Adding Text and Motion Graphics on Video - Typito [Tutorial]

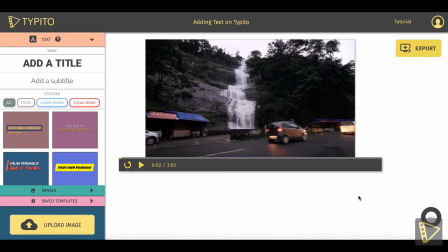Hey guys, in this tutorial,
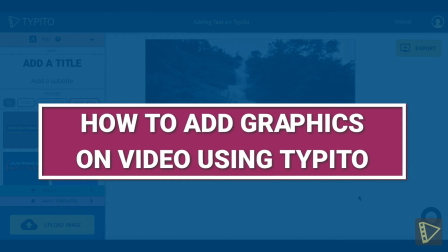we are going to talk about how to add beautiful text animations and motion graphics on a video using Typito and customize them the way you want.
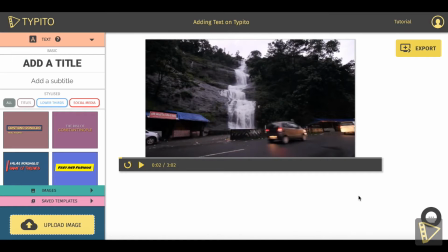So I got a project created already with a video uploaded, and let's take a quick look at the video now. Let me click on the play button and get the video playing.
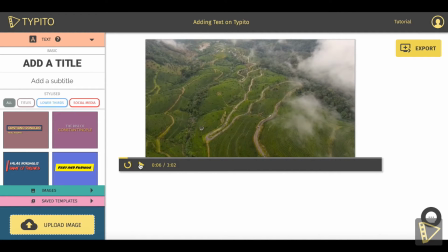Cool. So this looks like a good spot to add some text. This is the aerial view of a town in Kerala in India, and Kerala is popularly known as God's own country. So let's try to drive home a point here using text to our audience.
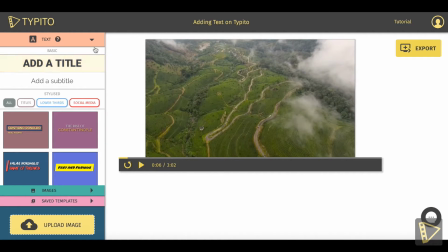You can check out the left panel here, and this is where all the text options are laid out. You got the basic options here, and you have the exquisite options too, which are basically motion graphic text templates that animate beautifully.
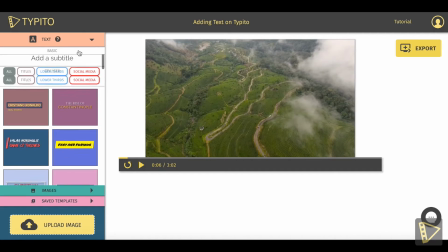To start with, we'll try to focus only on the basic text options. So I click on add a title here.
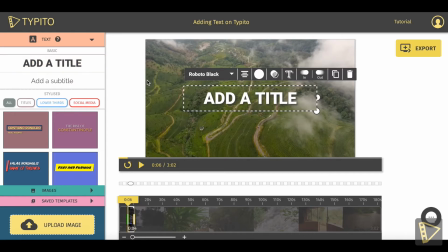As you can see, the text already shows up on the video.
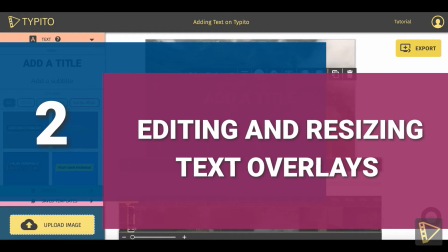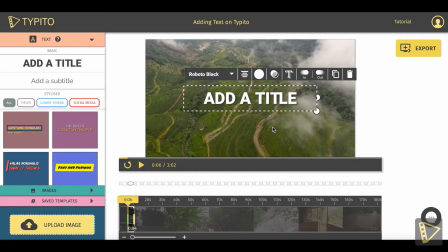It's very easy to change the content of the text template. You can just click here on the text area and make the edit. So let me type in God's own country. You can extend the text area horizontally by clicking on the handle here. You can just drag it. Yeah, that's how it works.
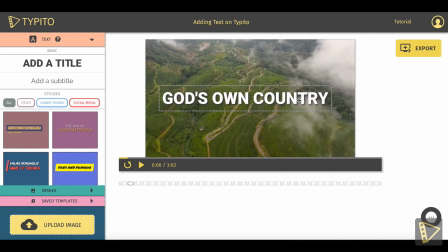And if you want the text size to be larger, you can just click on the bottom right handle here and drag it again.
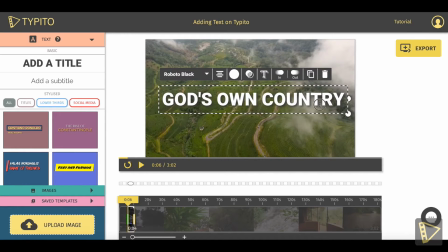You can make the template smaller or larger using this feature. We don't have the concept of font sizes in Typito. You basically drag and make them bigger or smaller. Let me also show you how to position text on the video.
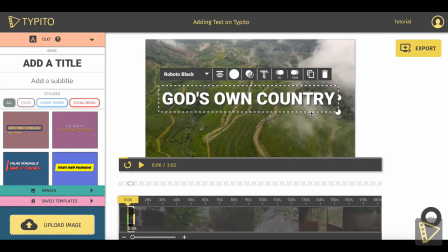Right now, you are in the selected mode. So you can simply hover on the border area to see a drag icon replacing the cursor. You can then click the template there and start moving around.
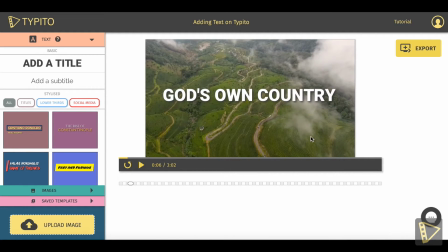Now, if you are not in selected mode, you can hover on the text and you'd notice an area which gets highlighted, and you click anywhere in this area, you could just drag it to wherever you want to have it on the video. So we can have it as a lower third or in the top area as you wish.
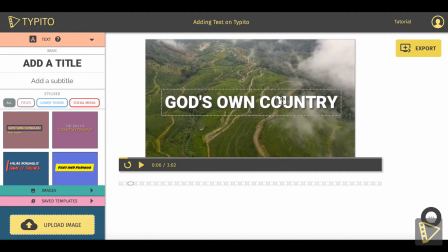In this video, I'll prefer to have it somewhere in the center, so I'll keep it here.
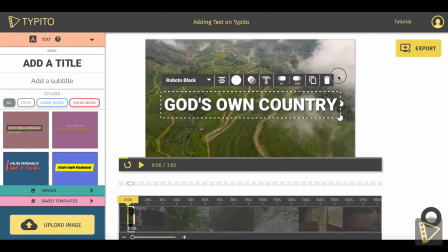I also want it to be really big and bold. So yeah, I think this is a good place to keep the text.
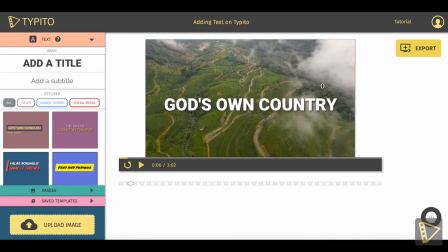So let's look at the text editing options we have on Typito.
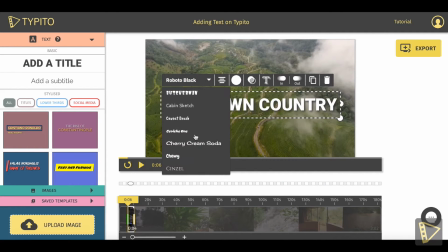You can change the font style of the text. We have a pretty good collection of fonts on Typito, and we are planning to add many more in the days to come. Let me scroll through the options to decide on a font. I like Roboto Black. Roboto Black makes it look very bold and strong. So just click on it and it will show you the preview.
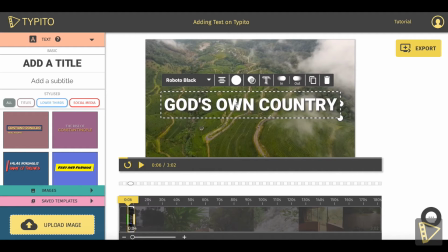So as you can see, Roboto Black is now selected. Next, you have the text alignment options, left and right and center options. I'll prefer to keep it to the center in this video since it's just one line of text.
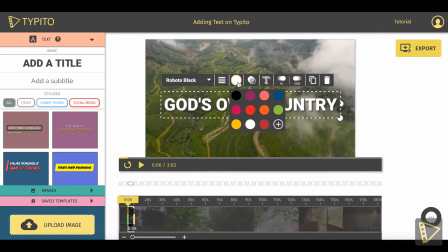You got the color option here. This is very important. You will probably want to have the color of the text to be something which contrasts well with the video at the background. Preferably not something like this one here or even black. You could go with white here. It'll look good. You've also got transparency option here.
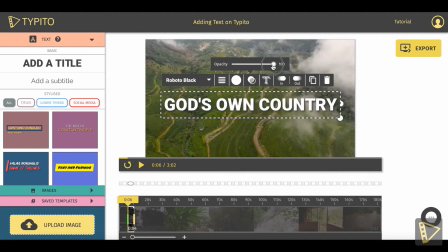This is very important when you don't want your overlay graphics, the text and images to obstruct the video content. In that case, you can use the transparency slider here to decide what level it should be, opaque or transparent for that matter. So let me give it 100 because I'm not worried about transparency in this video.
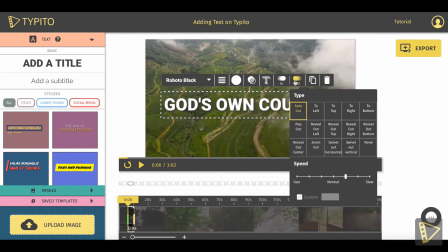And after that, we have got the entry and exit animation options. Before going to that, let's just see how the text appears on the video right now.